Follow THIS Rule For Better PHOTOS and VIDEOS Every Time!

In this video I want to talk about one rule that you should always be following to get more professional looking cinematic videos. So I don't want to waste your time. If you do enjoy this video please consider dropping a like, leaving a nice comment, and subscribing. It'll help push this video to new audiences as well as help my channel out. But either way let's just get right into the video. So there are essentially three different sections to any photo or video. So you of course have this subject which is you know either a person or an object that you're taking a photo of or a video of and this is going to be the main subject of your video so for example with what you're seeing right now i'm the subject of the video i'm the main focus i'm right in the center of the screen which isn't always the case but in this case i'm right in the center of the screen and i'm also what you're looking at in this video so the subject is the main part to any photo or video but there's also of course the background which is everything you see behind the subject and typically the background isn't the focus of the photo or video however
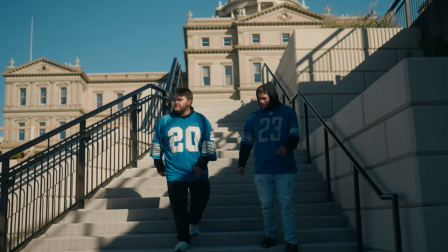it can help to draw attention to your subject for example if there are leading lines in the background or something like that or you know some sort of light in the
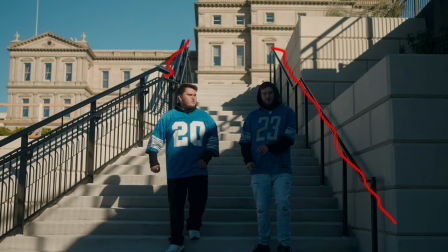background that kind of just helps draw your attention to the subject of the video that alone can really help make your videos look more professional just knowing what's in your background and kind of directing what is in the background to help focus the attention onto the subject however there's one more part to
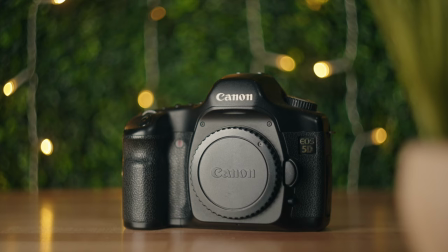pretty much any photo and video that most people never really think about and that is the foreground And so this is something that in most videos,
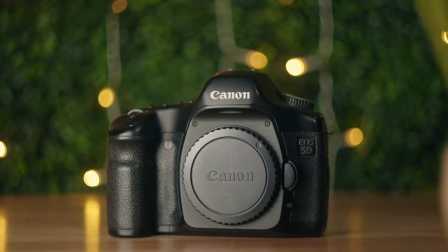nobody really thinks about. Everybody thinks about the subject. Everybody thinks about the background because those are the two main things that you can see. So just like the background, stuff right here, this isn't directly in focus. However, you can utilize the foreground almost just as much as you can utilize the background to help draw attention to your subject,
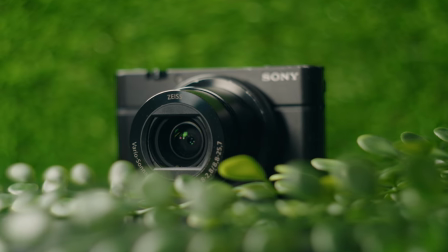make the video and the frame look more interesting, and overall just make your image look more cinematic and professional. But the main use case for utilizing your foreground is going to be to express movement in your video. So with any type of camera movement you're going to be doing in your video, whether it's putting your camera on a slider and moving left to right, or on a gimbal and moving around forward and backward,
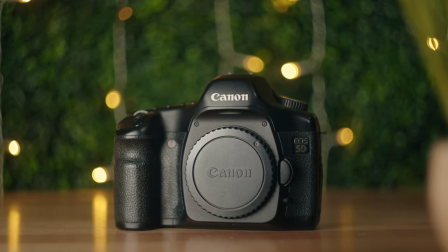anything like that, having at least something visible in the foreground as well as the background will help to show what's called a parallax.
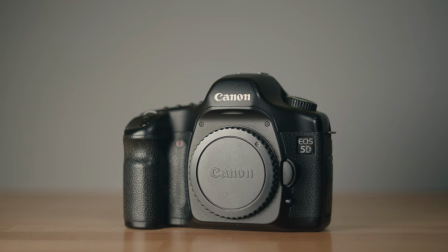And it really expresses movement a lot more than if just the subject was visible. You really wouldn't notice movement as much at all. and one way you can really notice this is let's say you have a product that you're taking a video of if you have a complete white background and then you're setting it on a white surface as well and just everything around it is white or really i guess you could say any color and you take your camera and have some sort of movement around it you know to add something to
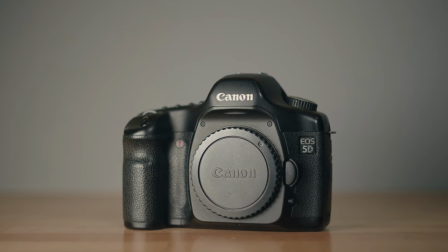your shot rather than just a stable shot you are not going to notice that movement and it just won't look as good as if there's something
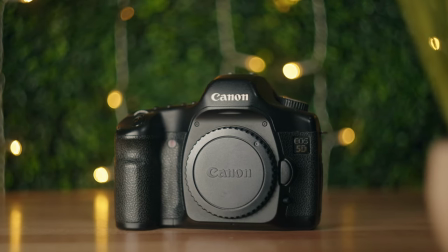kind of out of focus in the foreground just a little bit you know touch in the sides or the corners or something like that as well as other stuff in
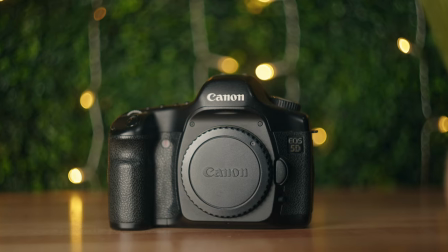the background that you can also see move and have that parallax movement look while you're doing that pan or that you know move
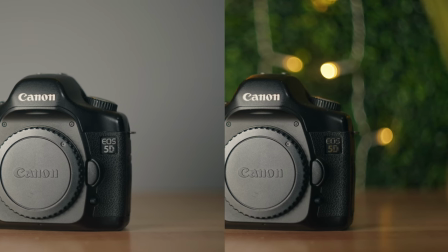forward or backward whatever camera move you're doing having something in the foreground and of course the background will add that extra depth to your shot and show
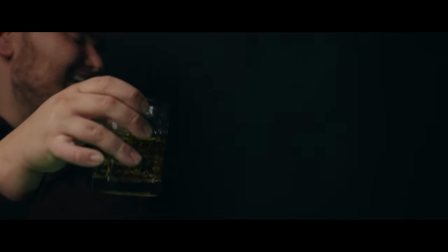that movement a lot more than if you just had nothing else to look at except just your subject and again even in cases like this. This table is the foreground. It's not really in focus, but it kind of just draws you here. It gives you something else to kind of cover the scene up. And if I got rid of this, you know, I'll just zoom in just on my face right here. This isn't the best example, of course, but it just, it looks more plain. There's less drawing your attention to any part of the frame. It's more of just, you're trying to figure out what the subject is. You're kind of looking around.